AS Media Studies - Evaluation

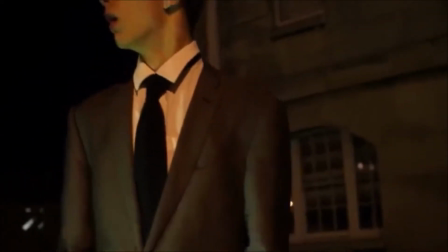0:00 In what way does your media product use, develop or challenge the codes and conventions of a real media product?
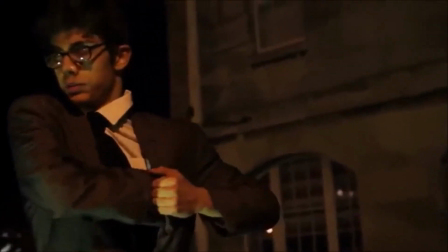0:05 When Ryan is running into the shot of the camera, it creates suspense as there is low-key lighting at night,
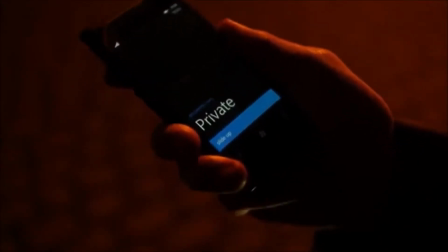0:12 which creates a lot of ambiguity as we do not know what is lurking in the dark.
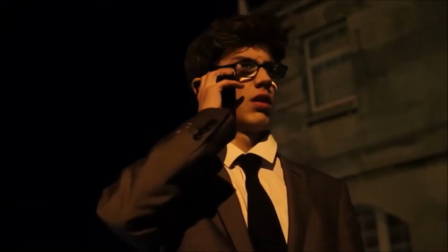0:17 The non-diegetic sound of suspense builds up and gets louder until the phone rings, then continues until Ryan gets hit. This directly links to the codes and conventions of an action film, as the soundtrack always becomes more dominant when the character is about to be harmed or when creating suspense. The body language and movement, for example, when Ryan looks at his phone and his hand is shaking, this reflects that his character is scared and nervous and that he knows that he is in danger.
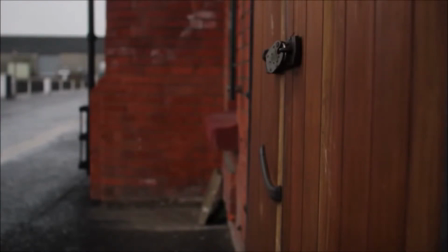0:41 Codes and conventions of an action film, there is always a villain and a victim, and one of them is in a place of authority.
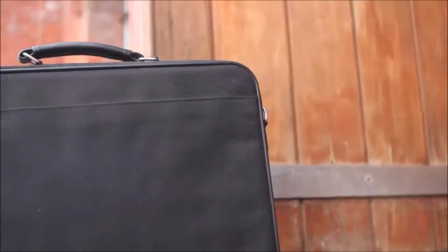0:48 Again, in the next scene of the film, we see the victim and the villain approach as Ryan is held hostage in the chair while Ezra emotionally tortures him.
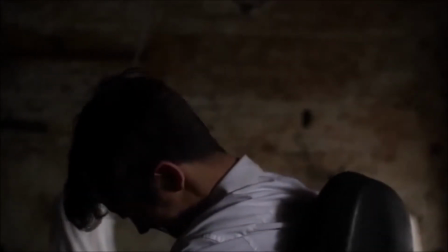0:56 This links to the codes and conventions of action films because they typically have nervous yet strong-minded victims, and the villains are often businessmen of sorts.
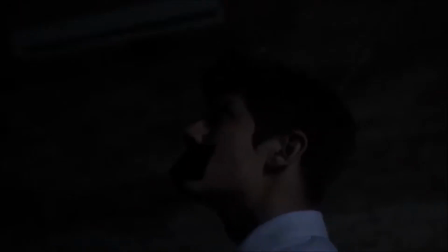1:05 With both of the characters being male, this also follows the codes and conventions of action films,
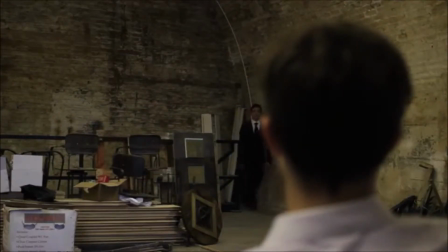1:10 as it is typically men in authority and men whose business arrangements become distorted into hostage situations.
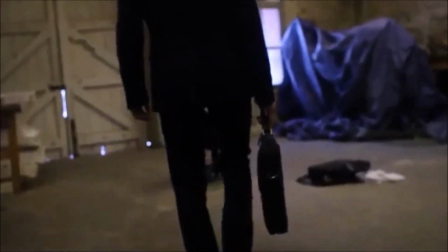1:17 Another way in which the villain-victim scenario follows the codes and conventions is when the position of authority switches and the original victim is now the villain.
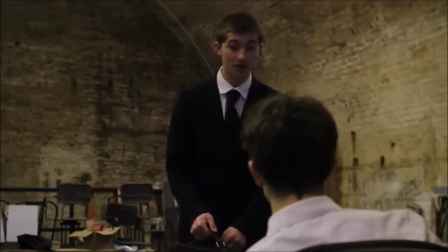1:24 This switches in many action films as it creates suspense and hermeneutic tension, as you don't know why Ezra has been tied up.
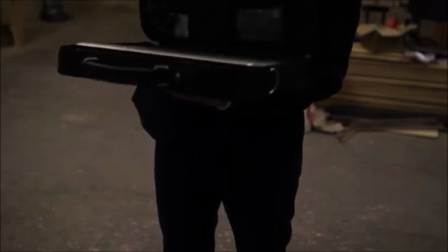1:32 The inside of the location follows the codes and conventions of an action film. The location seems large, industrial and dilapidated.
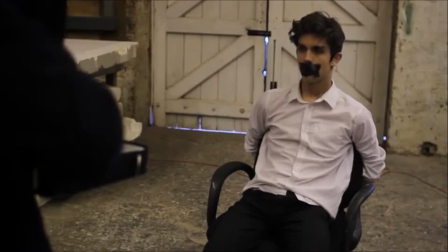1:39 The setting creates an authentic feel of action, with the arched ceiling creating an authentic diegetic sound of echo.
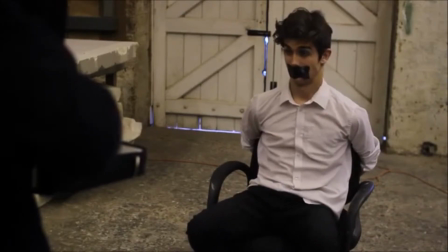1:45 This links to the codes and conventions as the more authentic,
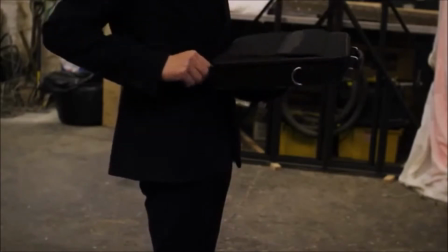1:50 realistic the mise-en-scène in the setting is, the more natural suspense is created.
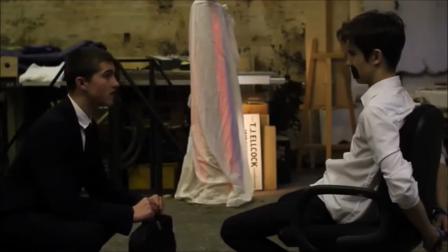1:56 Similarly to the typical action film, our film uses fast cuts during the high-tension scenes,
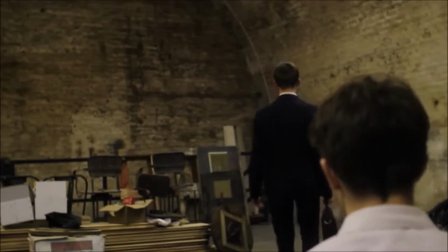2:02 such as when the victim is caught by being hit over the head by the villain. How does your media production represent particular social groups?
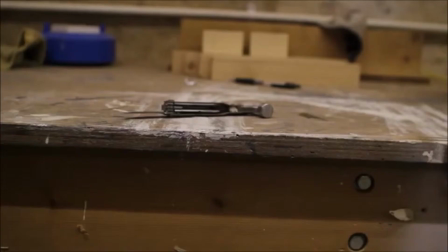2:09 Our production represents social groups mainly through costume, dialogue and posture.
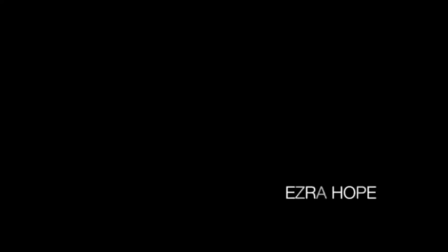2:14 For example, we can see that Ezra's character is of a slightly higher social group due to his well-kept attire and tidy black leather shoes.
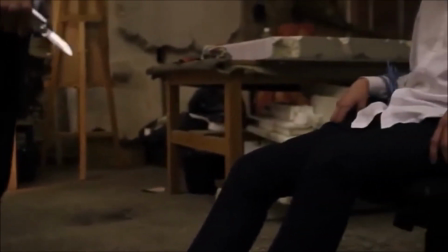2:21 He is also male, which means that he is typically of a higher social class than if he were female. Ezra's dominance throughout through use of tone in his dialogue assets his dominance, showing that he has more power in the situation. The shots also show him his dominance power, as they show him at a higher level than Ryan, trying to portray that Ryan is of lower class and has less power. Ryan's social group of a young computer hacker is portrayed through the use of costume. In the first scene we see his mismatched suit, his black tie and his grey jacket. We also see his stereotypical geeky nerdy glasses that he wears. The diegetic sound of the footsteps for Ezra's character shows us that he is ambiguous as a character. The shot of his footsteps and legs with no facial visibility creates ambiguity around his character, which supports the stereotype of an action film villain. Brian's character is involved in an illegal line of work, which shows he's from a lower class, as usually people with no money will delve into illegal doings. What kind of media institution might distribute your media product and why? First of all, a media institution is an established and often profit-based organisation that deals in the creation and distribution of advertising, entertainment and informational services. It helps in gathering information and perceptions about different groups of people and their originality. A media institution that would distribute a film like ours could be Icon Films Distribution, as the majority of the films they distribute are action films which follow the same codes and conventions to ours. The IFD team is led by CEO Ian Dawson and Norman Humphrey, Executive Chairman and Chief Operation Officer.